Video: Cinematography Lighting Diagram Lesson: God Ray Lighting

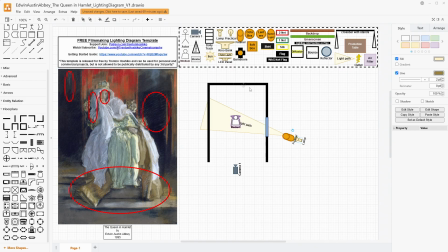We do have the area right behind the throne as well. Notice how none of it is falling on the back wall right now. But if we did just this, then we would have her caught in basically a spotlight. We're not having any of that fill. We need that fill. And so the cheapest way to do it would probably be just bounce. So I guess we'll get to that in a minute.
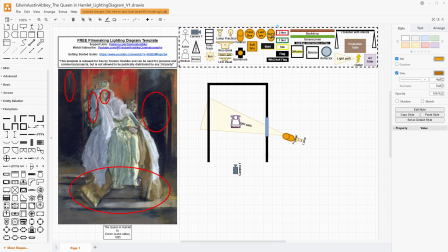But I'm going to say, let's take some space lights and put a space light, you know, off to the side. I mean, we can basically motivate it as, you know, reflected light in the room, ambient light in the room.
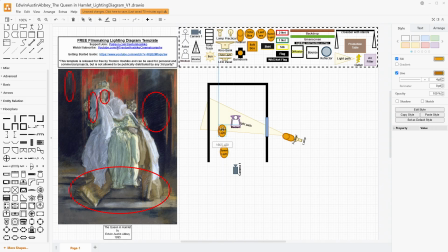I think we could take a space light and put it right here-ish and have that fill in some of that area of the room. We could probably have one right in front, you know, and these are above. These are outside the camera, obviously. So yes, it's in front of the camera on the diagram, but it's being hung above.
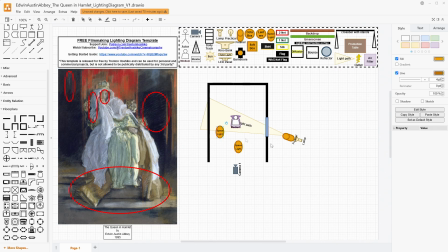Something like this would get us a little bit more of the filling light on the face and the front area, while this one would be filling in for the actual like fully shadowed side.
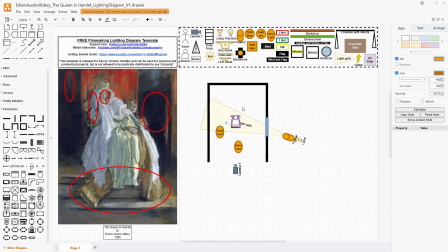We do want to be able to see some of this wall over here, but like I said before, our back area is not being really illuminated almost at all. And you might be able to, depending on the size of your space light, get away with one. If this is a studio that has a whole array of space lights, even better.
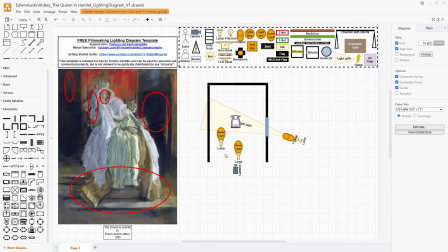But this is kind of how I would place it if you only had 2 space lights, and if we only had one, I would just use the one right here. And this should create a bunch of kind of ambient light all around. And I will say that we're going to try to use a fog machine with this, because we want that streaky light from the Fresnel.
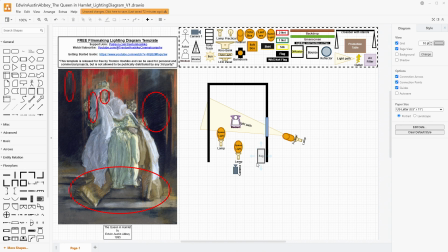There's more that goes into placing a fog machine than just putting it in the image, but I'm just going to put it there in the corner so that we know that's what we're doing. And that fog will help also lower the contrast in a similar way to fogging filters like a black pro mist or a smoke filter,
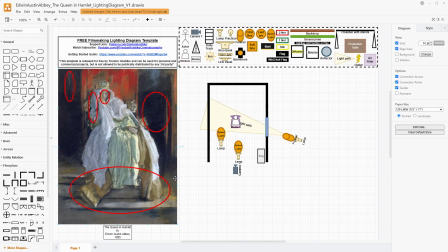those kinds of things, help lower the contrast in the image. This will help lower that contrast as well, opening up those shadows just a little bit and helping spread our light in a really volumetric way as well. So we're having this like non-directional space light being scattered by the fog.
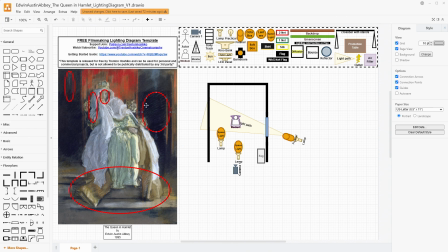The Fresnel is coming through and with its sharper edges catching in the smoke here. And you probably would need to use something to waft the fog. If it was just static, I don't think you would get that impression nearly as well.
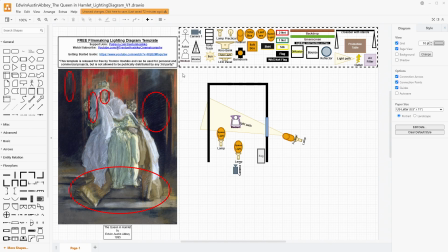With the Fresnel, you can also aim it a little bit to create that streak. If you wanted more streaks, you could use two Fresnels next to each other, and that would probably look fine because it would be being split by maybe a window frame or something like that. If you needed a little more control, you could put barn doors on your Fresnel also, which is something that I usually like to do.
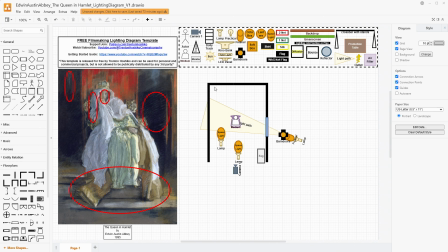And for this case, I would say that this back wall right here should be black. If you don't have black, you could use Duvetine, and then we can just use our focus to blur it a little bit while keeping it really dark in the back there.
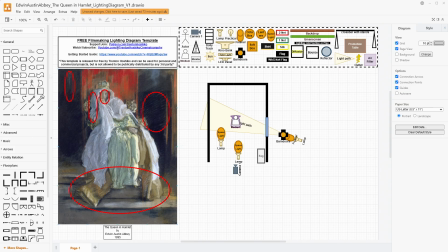Then when you have that fog, it will swirl around in this, and catch the light in the space, and it'll give some motion so that background won't just be completely blacked out and just a solid color.
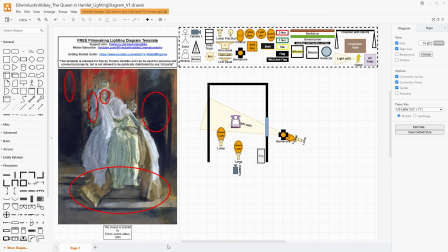It'll have some movement to it with the fog, especially if maybe somebody walks up and greets her or speaks with her in front of her, those kinds of things. Or if she moves, shifts position, stands up, that will all make that fog swirl a little bit too, depending on your density of it.
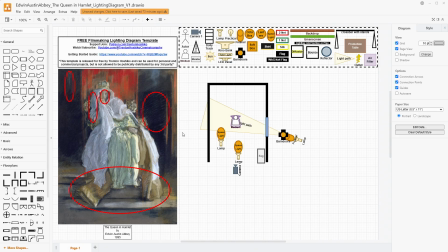So I would say that you don't need a huge amount of fog. You just need enough to be catching the light. And if you're thinking about this is 1895. It's kind of a romantic scene about hundreds of years before. You're talking there's a big fireplace hearth that has smoke. You're talking there's candles,
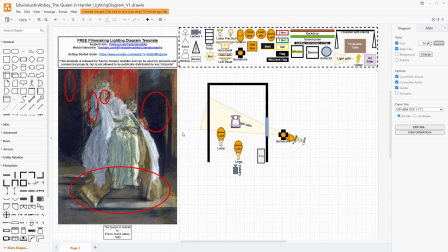lamps of all types, maybe even torches, and those are all creating smoke in the room, and that's what's giving that impression that we're trying to replicate through fog. Like I said with my fog one the other day, don't use smoke to replace fog.
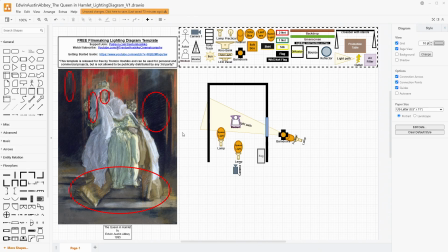Use professional actor safe fog.